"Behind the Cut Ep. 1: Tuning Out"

Hello, and welcome to the first installment of Behind the Cut, where we, the filmmakers at NUTV, take you behind the scenes of our latest videos. Here, we will talk about how the videos came about, fun stories from the shoot, and much more. Joining us today is our very own Matthew Singer, although not for long, because he's graduating. Here to talk about his last NUTV video, Tuning Out, a rather emotional confrontation between a couple. Matt!
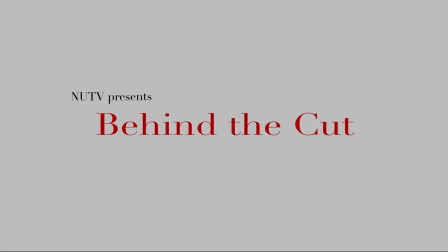So I was talking with a friend of mine, and they were describing an experience in which they were upset and someone was trying to comfort them, and they didn't want to be comforted in the moment. I'd been in similar conversations, and if more than one person has been through something, it means probably a lot of people have been through something, and the more relatable something is, the better it is as a work of art. So I was like, hey, here's a video idea. I think that different pieces of art should or shouldn't be relatable. So art in which you can relate to it is a good way to explore something you're already familiar with, but something you can't relate to might open you up to something new. So it depends on the piece and what it's doing. My favorite shot from the video is when Tim walks in the door, because a lot happens in that shot that's important. We see Kim, how upset she is, and they're by herself.
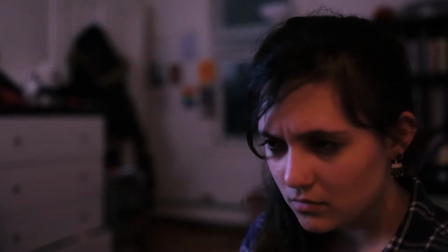1:29 You know, again, it's an intrusion when he walks through the door, because at first it's just her, and then it rack focuses, and suddenly he's in the shot.
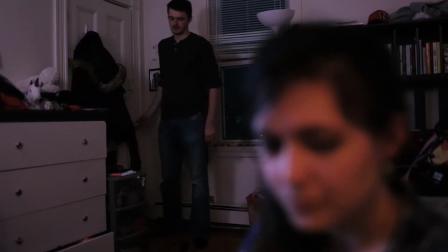1:36 What also happens there that's really important is the closing of the door, because that just makes the moment that much more private and intense.
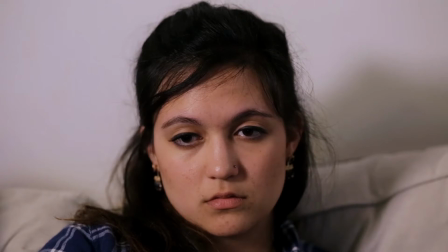1:49 So the video starts with a depressed person not wanting to deal with the world and just watching TV. So it was very much just her and none of the world around her, because she was blocking it out very purposely at the time.
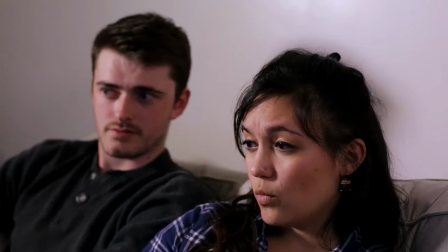2:01 And then when you hear, "You okay? Are you okay?" it cuts to Tim and her also being in the shot, because the whole point was that it was an intrusion. And it puts you into her perspective, at least temporarily, with where she was at the time.
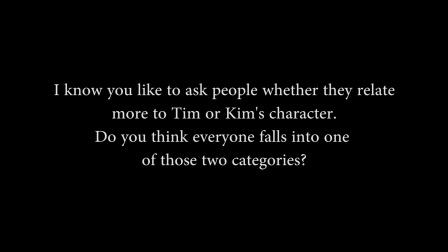2:22 I think most people fit into one or the other, in that there are people who have a very good understanding of what they're feeling and it's easy for them to work through their emotions. But there are a lot of people who that's not so black and white for, and it's hard for them to understand what they're going through. And you know, people with mental health issues, especially, sometimes are just in a mood where there's no cause for it. I mean, that's why it's mental health. And of course, there are people who have a little bit of both, but we're raised on media, and people only like talk about people as if they're Tim's character.
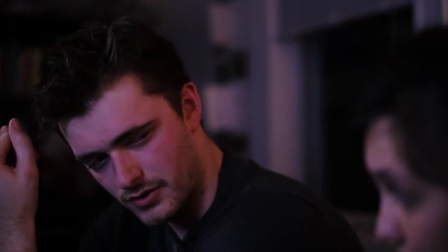2:56 Everyone is expected to understand themselves, but it's much more common, I think, that they don't.
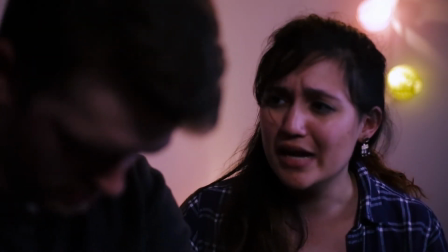3:06 The hardest part of the shoot was the last scene where they're in the bedroom together, because every single take we did was just like daggers through our heart.
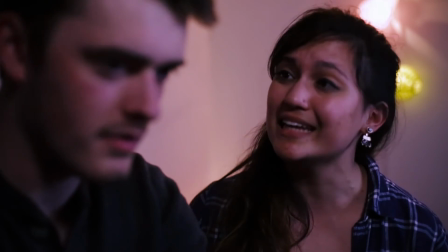3:14 It was just really upsetting and intense and dramatic. We just have to keep doing it again and again and again. And it wasn't very fun. Yes, so in the original script, after Tim leaves, Kim gets up and pours herself a glass of wine and goes back to the TV. And while this is happening, he's texting her a bunch of apology texts, and she's just ignoring them. In my head, the dynamic between the two was much less intense. And then Kim and Tim brought it to just entirely new heights.
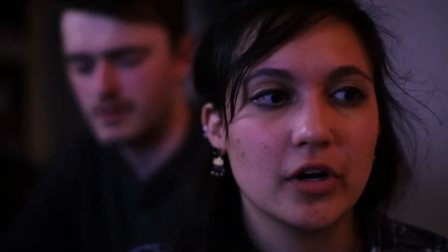3:45 And after a conversation like that, immediately sending apology texts wouldn't make any sense.
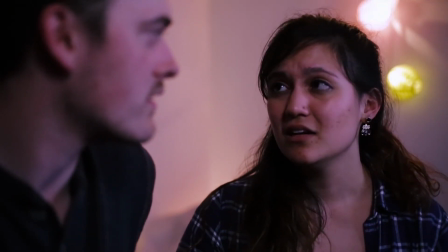3:49 And we were also just so exhausted that we were like, okay, is Kim's character really gonna get out of bed right now? Like, after that video, we all just wanna lie down in bed. So we were like, okay, what if she just stays in bed?
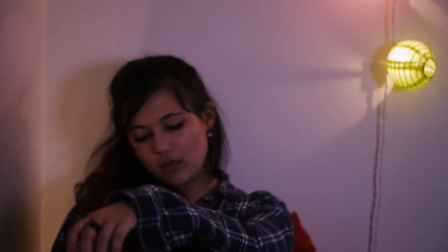4:01 But I still wanted that ending where she watches the TV. So we were like, oh, okay, she just has a TV in her bedroom now. And the remote was there the whole time.